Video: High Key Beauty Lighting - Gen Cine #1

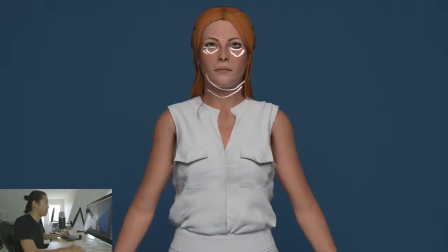This 3D model doesn't exactly show up, but on a real person, they might have a little bit of lower eye shadow going on here, and you may not want that.
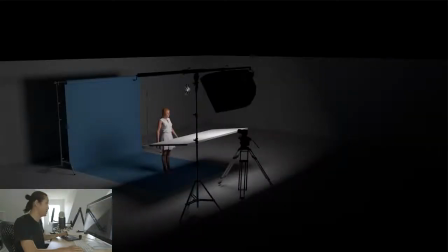So what we would do is we're going to add essentially the, what are we adding?
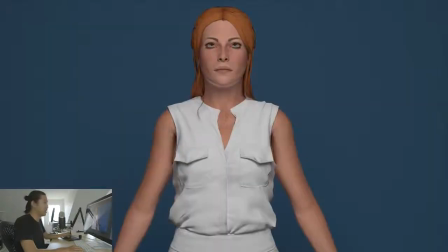We're adding this low bounce in, and I'm going to try to, hopefully you can see in this render, you know, the what's it called? These, I'm going to try to take these away actually, because they're kind of blocking the shadow. Let's look at the difference. So this is the lighting without the bounce.
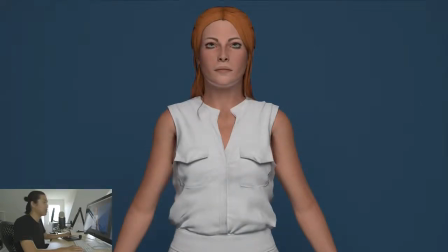That's with the bounce. I know it's subtle, but look at the lighting under her chin. Essentially, we've lowered the contrast under her chin. We've added light under the chin. We've added light under the eyes. And also, both of these things are probably going to show up as an eye light. So essentially, we've added light from the top, and we're lowering the contrast by adding a passive bounce from the bottom.
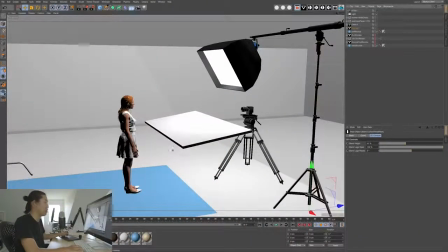And I'm not going to talk about active and passive. We need to go quick for this video. My channel is still flagged.
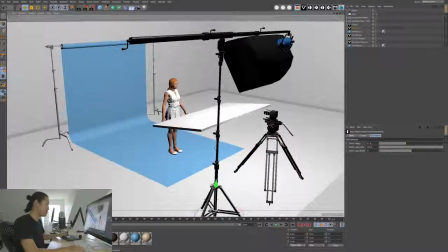15-minute videos, that's my limit. So that is going to clean up our key light.
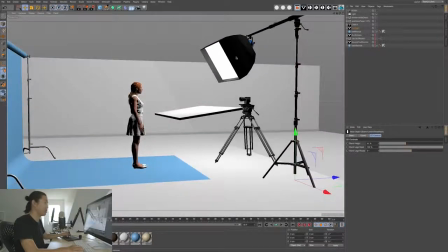This is the basis of all beauty lighting. There's different ways of doing it. There could be a kino on top, kino on bottom, but this is a very elegant solution.
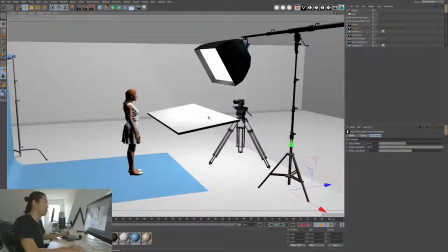Is actually pretty affordable, I think. You don't need this boom situation. All I'm trying to show you is that this is the placement of those things.
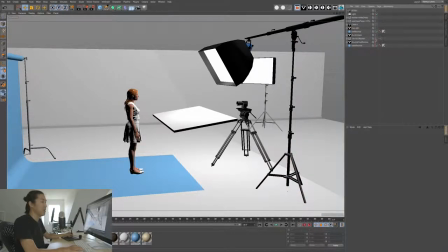So let's move on to what we were calling, Mario was calling his key light. I consider this, I guess it is the key light.
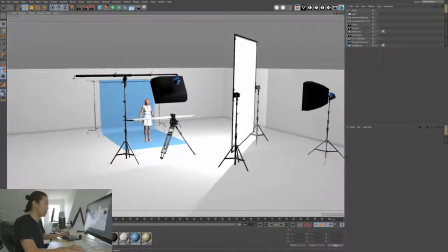So we are going to go for this 3/4 front light because that's what he called out.
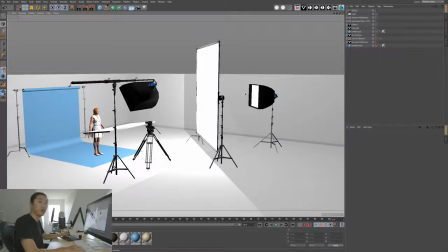And what I'm suggesting here is to use another 2K with another medium Chimera and push that through a frame of, say, quarter grid or light grid.
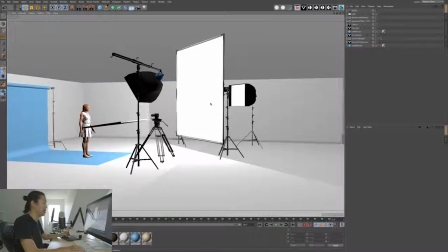Now, I'm using a 12 by. If your room can't handle the 12 by, use a 6x, use an 8x. And the thing I'm suggesting here is do not actually bring this frame right up to them.
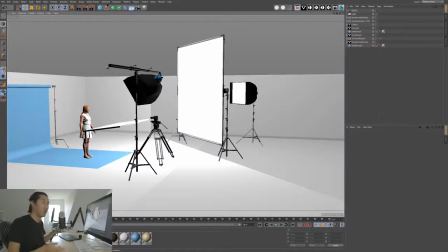That's like your gut reaction to do that. I'm going to tell you to not do that. And we'll explain that more in another episode, specifically about the distances you need to keep light sources from talent for different reasons. In this case, take my word for it. For right now, you don't have to believe me, but maybe you should because you're watching this show.
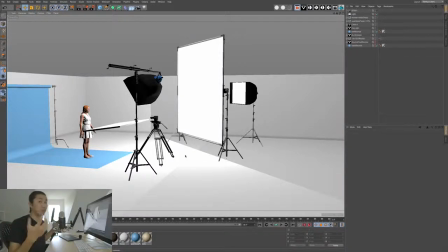Keep that light source backed up. Keep it big, but keep it backed up. You don't want it right on them.
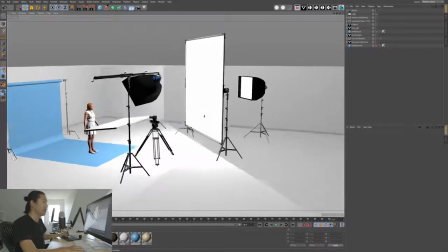That's actually going to work against you in a lot of the cases for beauty. And we'll talk about that in another episode.
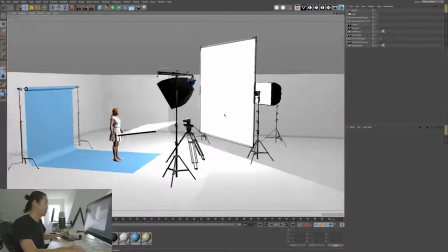I'm not going to be able to talk about that right now. We're just going to be able to get through this lighting setup. So 2K through there.
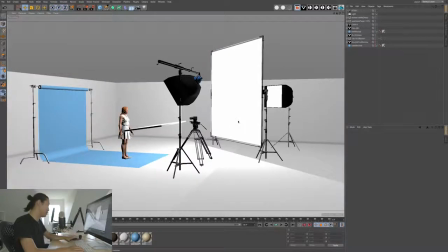And now, is it worth going to Photoshop? Let's hop right back into Photoshop.
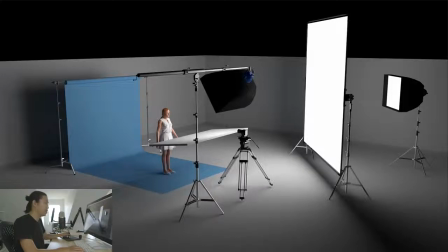This is going to mean a lot of editing for me, but here is our render of that scene with our 2K shooting through here, and we have our beauty bounce. Now, what's essentially going to be happening is you're going to be balancing the light level from the side light and the light level from this 2K.
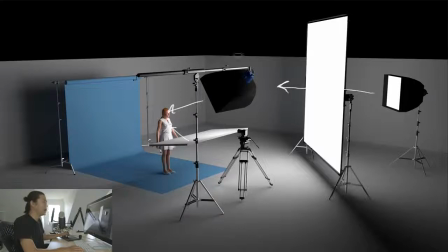So you only have to be dimming or scrimming, or however when you want to control the exposure. You want to deal with the ratio between light number 1 here and light number 2. These are the ratios that you need to get right. If you lean heavily on light number 1, it's going to be a little bit more even, a little bit more of that beauty butterfly lighting. If you lean more on light number 2, it's going to be more of that side lighting that's going to look beautiful.
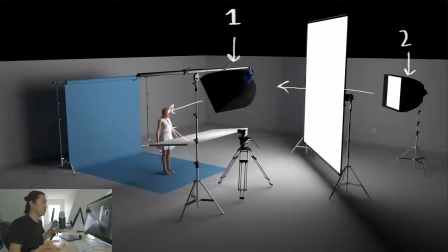And it really depends on the person's face and the style of photography, but you can essentially dial between number 1 and number 2. That's up to you. That's your style. That's your steez. Let's look at what that lighting looks like. It's going to look like this.
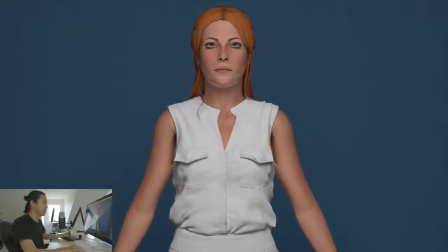So essentially that was just the key light with the bounce. And we'll see that's a little bit underexposed. That's part of it. I'm leaning more on the side light in this case, so the side light's a little bit brighter. Here's it with the side light. Now, it seems like you might be able to just get away with the side light, but what's happening is that you have under the side light this base exposure that's very flat and very beautiful.
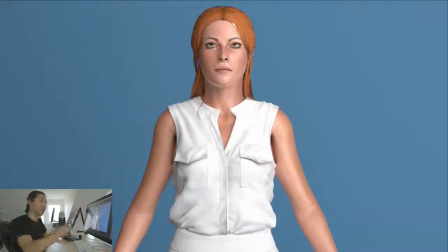Also, you might be getting highlights. It's a combination of the front light and the side light. That's what's going on in this beauty setup.
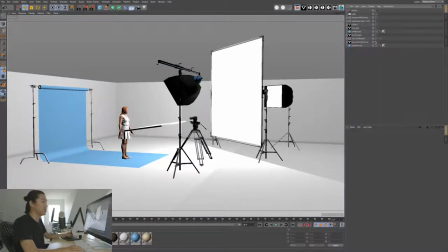That's what I'm recommending to you. It's up to you to pick the ratios. The last thing we are going to be looking at is adding an edge light, and in this case, I'm going to be calling it a hair light.
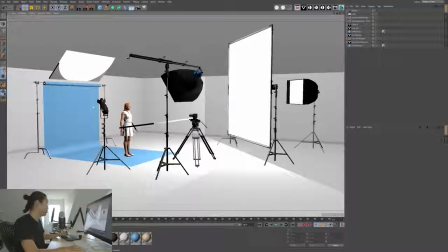Let's zoom in over here.
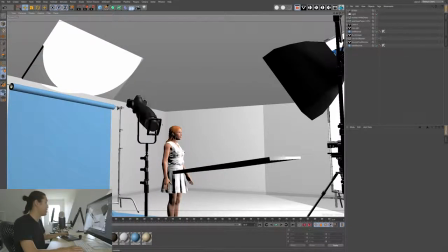What I'm suggesting is an ETC source 4 with, I would say, about a 50-degree barrel bouncing into up here another 4x8 beadboard.
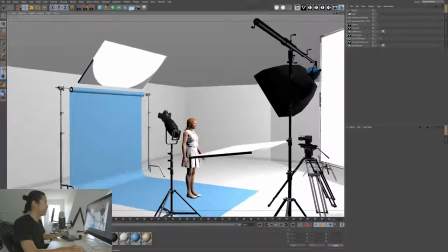And you need to rig it, of course. It can't just be floating in the air like this. But this unit's going to do a very good job of bouncing into this. You could put shiny stipple on this if it needs to be a little bit harder. But this bounce is actually going to do two things. It's going to put a reflection in her hair and on her shoulders. It's going to separate her from the background. And it's also going to be illuminating this paper.
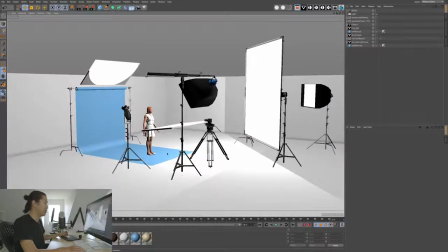So we'll see that there is no lights. This is the final lighting setup. And you'll see that there are no specific lights just for the background.
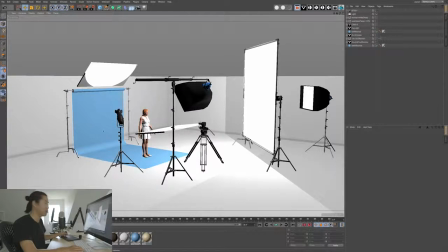And that is something that is going to save you money.